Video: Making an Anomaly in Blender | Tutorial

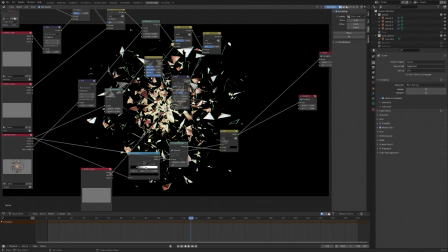1962s
And we'll just bring it down a little bit for this one, maybe 0.35.
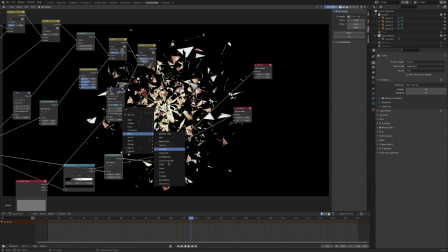1971s
And then we're going to go to filter, sunbeams, and plug this in. And we need to give it a bit of ray length, and you can see what that is doing.
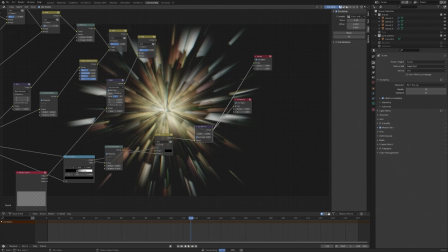1983s
Now, if we fiddle with this slider here, we can control better sort of where these beams are being emitted from. And once again, grabbing another add shader, or rather an add node. And if we take a look at that, we've got our beams sort of emitting from our shards coming in. I can just bring the opacity down slightly more. And we're going to do pretty much exactly the same thing, but this time for the core mask. So I'll grab that. I'll do that. And you can see nothing happens on this one.
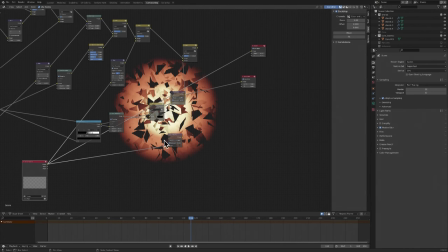2024s
And that's because our emissive volume effectively has no alpha channel at all. It's just black, and sunbeams relies on the alpha channel. So what we have to do is we have to effectively flatten this image, get rid of the alpha.
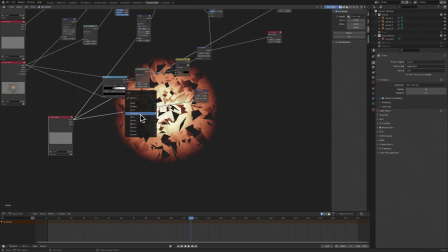2041s
And the easiest way to do that is with the set alpha node.
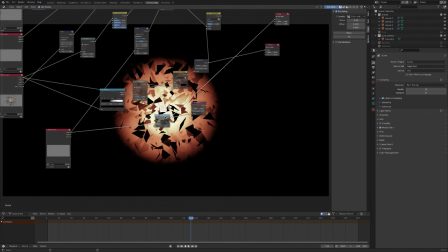2050s
And we'll just use that replace alpha, and you can see there we've just got this image against black.
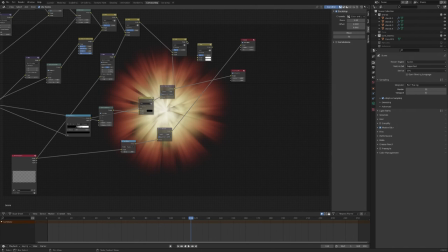2056s
Plug that in and it works. And once again, another add node, plug that in, let's have a look at the output. So I think we will bring the ray length down a bit on this, and I'm going to bring the strength up, and then I'm going to bring the strength of our core down. So that now is all of our render elements brought in and doing what we want them to be doing.
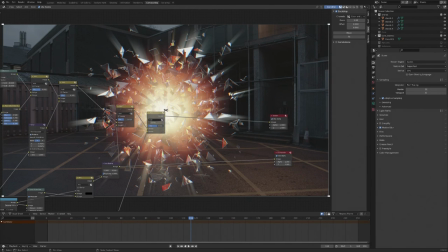2087s
All we need to do now is all the kind of blurs and glows and sort of lens distortion effects that will tie the image together. So the first thing I'm going to do is add a lens distortion to everything. And we're going to give this just a tiny bit of dispersion and no distortion for the time being. I find just a bit of dispersion, you don't want to go overboard with this, but just a tiny bit can help kind of seat your render into the image a bit more. So then we're going to add a glare node. And I'm just going to set this to fog glow, and we're going to bring the size down. And this is just going to sort of soften everything up a little bit. And there we go. You can see without and with. And I'm just going to bring the threshold up to, say, 3. Next, we are going to add some streaks. And for this, I'm going to bring the threshold. I'm going to keep the threshold at about 2. And what we want are some just kind of 2 horizontal kind of anamorphic style streaks. I'm bringing the color modulation up and the fade up, and that should give us quite a nice effect. So this is sort of like the very brightest parts of the image hitting the camera sensor and sort of streaking horizontally. After that, I'm going to add another streak, and we're going to set this to 6 and just give it kind of a random angle. In fact, it's sort of a slightly off angle, works quite nicely for this. Bring up the amount of color modulation and bring the fade down. And this is going to give sort of an almost kind of sparkly effect to the brightest point. And it's not really hitting as much as I'd like it to, so I'm just going to bring this initial value down to, say, 1.5, the threshold value, and that should hopefully boost up everything. Yeah, there we go. So you can see it coming in here and here and down here where it's catching the light. Finally, I'm going to add another fog glow, but we're going to make this large and we're going to set it to a very low threshold. Now, this is going to completely blow out everything.
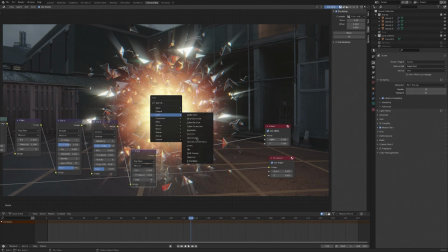2224s
Yeah, like that. But what we're going to do is use a mix node to just mix between it and the image before. And I'm going to set that down to, say, 0.2, and that's going to just give us quite a nice subtle kind of glow. And the last thing we'll do is another lens distortion node, but this time we will give it just a touch of distortion as well. And I'm going to hit fit, and that's going to just subtly bend everything so that we don't get any kind of perfectly straight edges, because you don't get that from a camera lens. It will inevitably distort everything slightly. So if we can replicate that in our render, that kind of subtly makes it feel a little more real. And then in color management, I'm just going to set this, say, to high contrast. And we can play with the gamma, play with the exposure. And that's working quite nicely. What I am going to do is grab that hue saturation node and just plug it in after the sunbeams and bump the saturation up just to exaggerate this kind of prism kind of effects that we've got going on.
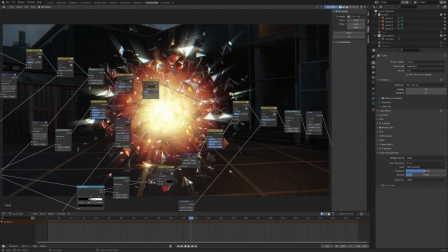2296s
I'm also going to bring the lens distortion down on the shards. And I think that is looking pretty good. We are almost there. All I'm going to do is just go back into our actual render layers and just tweak a few things.
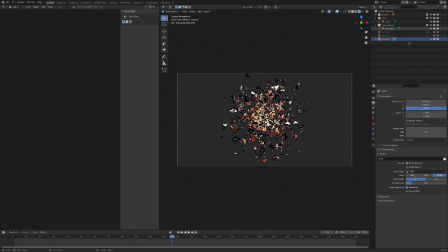2314s
So if I just temporarily show the core again, I'm just going to make this a bit smaller. So I'm going to grab both of these and just scale it in a little, just because I think we've got a bit too much glow coming off, and hide the core again.
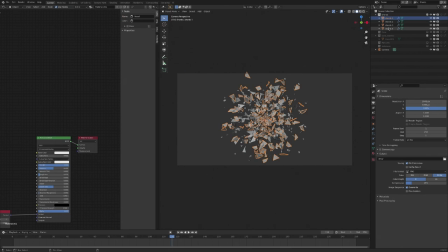2332s
In out of the shards, what I'm going to do is we need to animate these now. So now we want to add a little bit of animation to these shards. So I'm just going to go to frame 0, add a keyframe, frame 250, and I'm just going to animate these subtly.
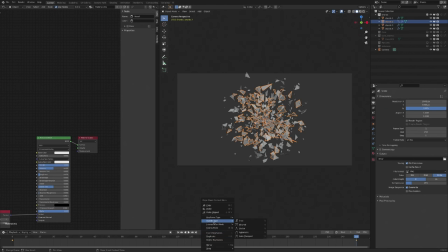2350s
And if we go down here, we can just select everything and give them a vector interpolation, and then we'll just get like a nice slow constant rotation. I'm going to do this with all of these.
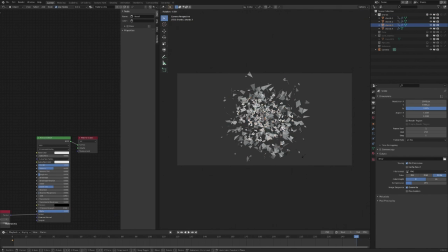And if we hit play, we've got everything moving, because we've got all these different layers. Everything's moving, everything. You can't really tell that it's just being done with rotation.
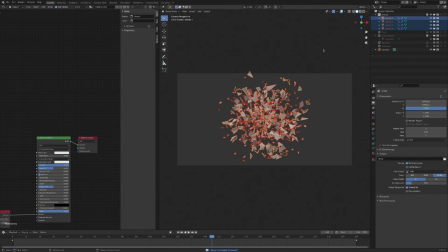2384s
And the only other thing I'm going to do is I am just going to add an empty.
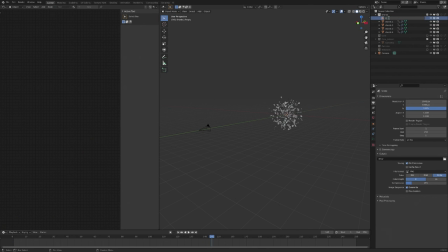2392s
Call this shards group 1, We're going to parent everything to it. And then I can select all aside from the camera. And we'll just duplicate it. Group two.
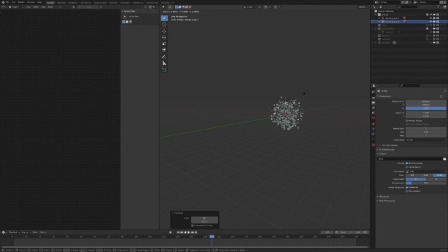2408s
And this way we can duplicate, scale, rotate everything without having to redo those keyframes.
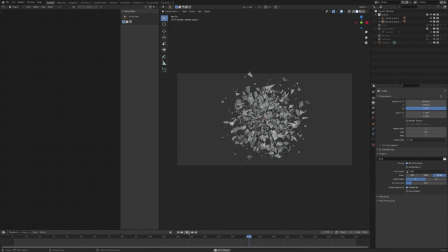2416s
So now we've got sort of twice the density of shards, and I think that's going to look quite nice. So I'm just going to render once again and we'll see how it turns out.
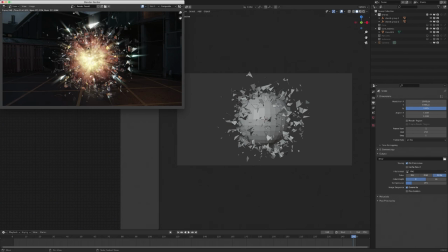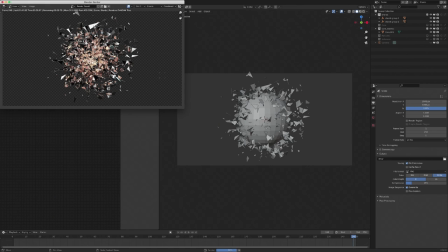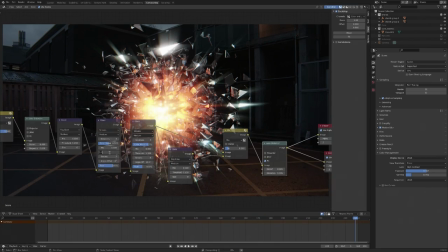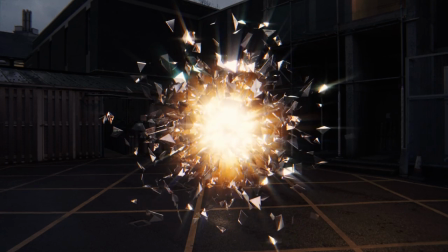2453s
So that's going to about do it for today. You can see the results quite nice already for fairly little work.